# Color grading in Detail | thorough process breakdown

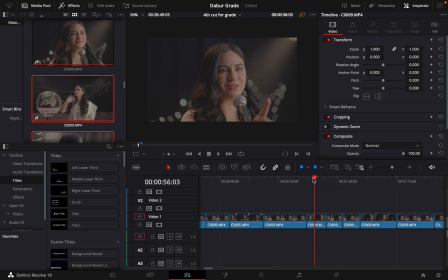[0:00]
Hello, hi. I'm making this video so you can pick certain things from my process of color grading and use them in yours and also possibly make money while doing this. I'm going to be color grading this film which I shot for Dabur a few days back,
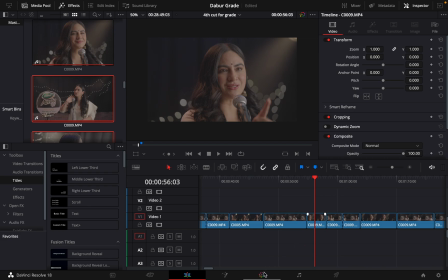[0:14]
and let's start with this frame and then we'll copy paste the grade to other frames and tweak it,
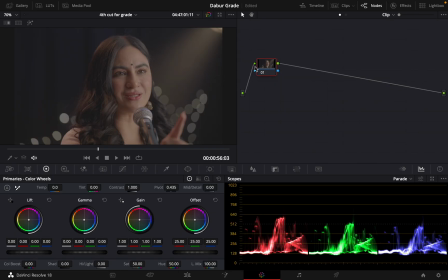[0:21]
tune it for them. This, I'm on the color page. This is my very empty color page. First thing I do is I make a lot of notes. Alt S, Alt S, Alt S, Alt S, Corolla, Alt S. Okay, there's too many notes actually. Yeah. So Alt S, Alt P, P,
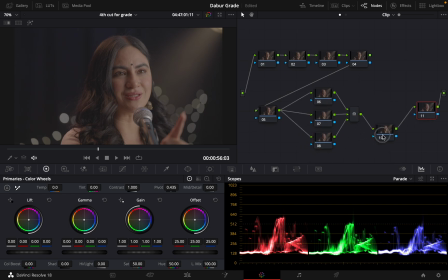[0:42]
Alt S, Alt P. So I might not be using most of these nodes, but it's a good node structure to maintain across all the clips.
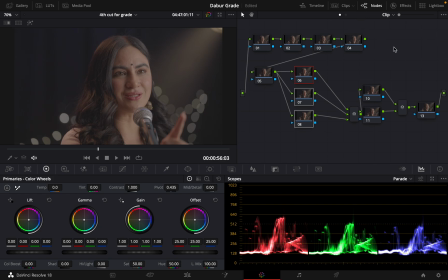[0:54]
So once I copy paste my grade, I'll have empty nodes to work on, and I am not moving around these nodes too much again and again throughout the film. I might add a few parallels to this, but that doesn't affect our flow of nodes or flow of grade.
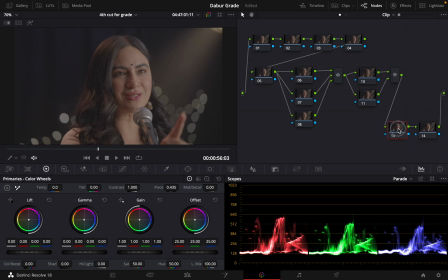[1:11]
And just one more over here. I think this should be sufficient enough to start off the edit. First thing I do, this was shot on Sony a7S3 on S-Log3.
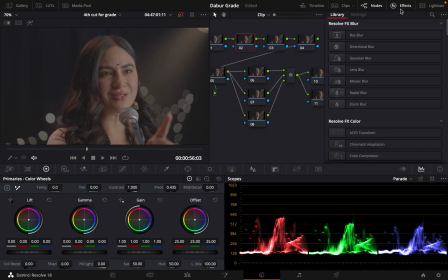[1:30]
So let's go to effects, search ACES transform, drag it to second node, first node, so we have it for color balance or any other thing that we would wanna do later on.
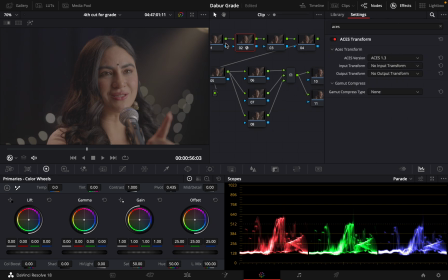[1:46]
मैंने खेला है ये खेला एड़े को खिलाया पेड़ा. Okay, second node is transform, input color transform. जाने कहाँ किधर गया जी. Here it is, S-Log3. So mine was actually S-Log3 and then S-Cinetone, but this is S-Gamut3,
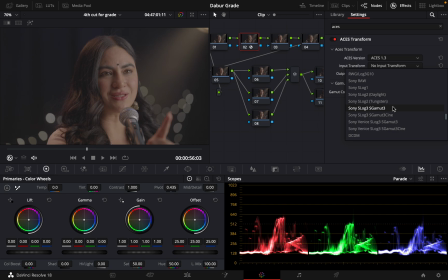[2:04]
so I'll use this for now, but eventually I'll have to make adjustments to compensate for that.
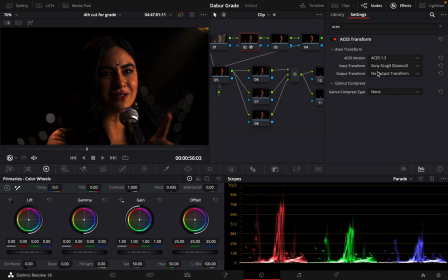[2:12]
Wow, there's no output color space as of now.
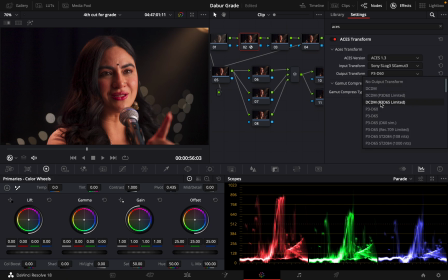[2:15]
I find P3D60 and P3D65 very convenient to use. Let's see X79, it's a little stronger than P3D65. So P3D60 and D65 have been cinema standard for a while now.
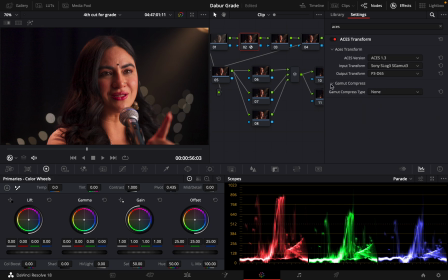[2:26]
I'll use P3D65 for now. What is this new thing? Let's set it to none. Okay, we have a very good contrasty,
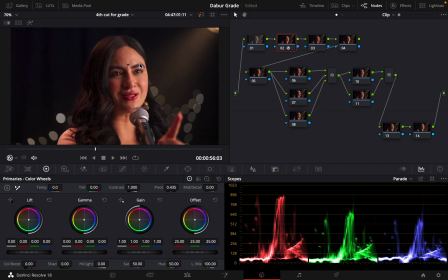[2:35]
very saturated image on our screen now, which is a little too saturated to be honest. We'll go on a note before this. Now I can see way more realistic color with my eyes.
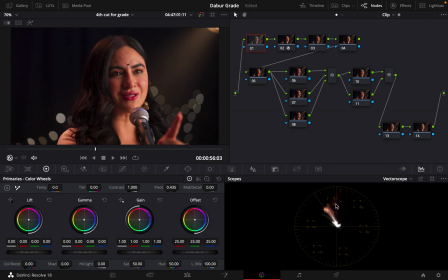[2:48]
I'll go to vector scope. I can see it's all blowing up into skin tone is right, but it's going up in red. That's too warm. Okay. Now this is for color balance.
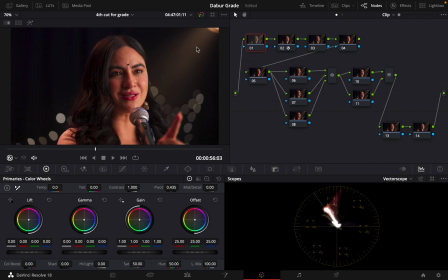[3:03]
First is for color balance. I do nothing with exposure, just color balance. For that, what I do mostly is I move this offset wheel around till this thing is balanced more towards the center.
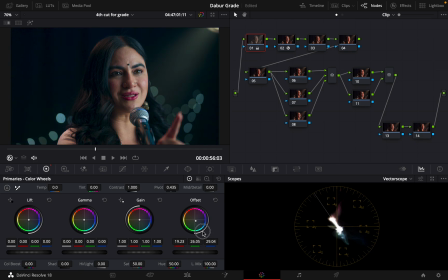[3:17]
So if I take it here, this sort of looks balanced, but now if I look at the image, just to balance it, I have lost a lot of colors because most of the lights on the set were warm lights, so it will have a overall warm feel to it. So this doesn't work.
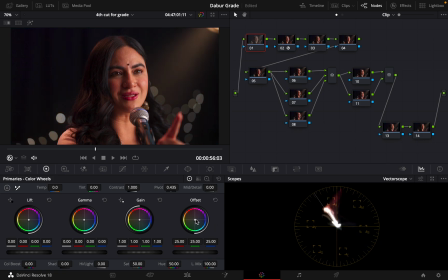[3:34]
Reset. But we need to move in that direction, but not that far. So a bit towards skin tones, a bit down, and I guess we can stop here. Sorry, my alarm.
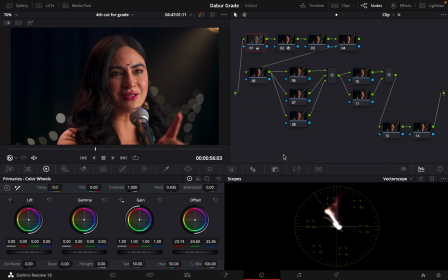[3:49]
I'm back. Yes. So where are we? I have sort of color balanced it. I'll enable disable node 1, node 1, node 1, node 1, node 1. Yes, the red ambience leak is gone. The warmth from the ambience is a little more natural now. Okay, this bit balance, I feel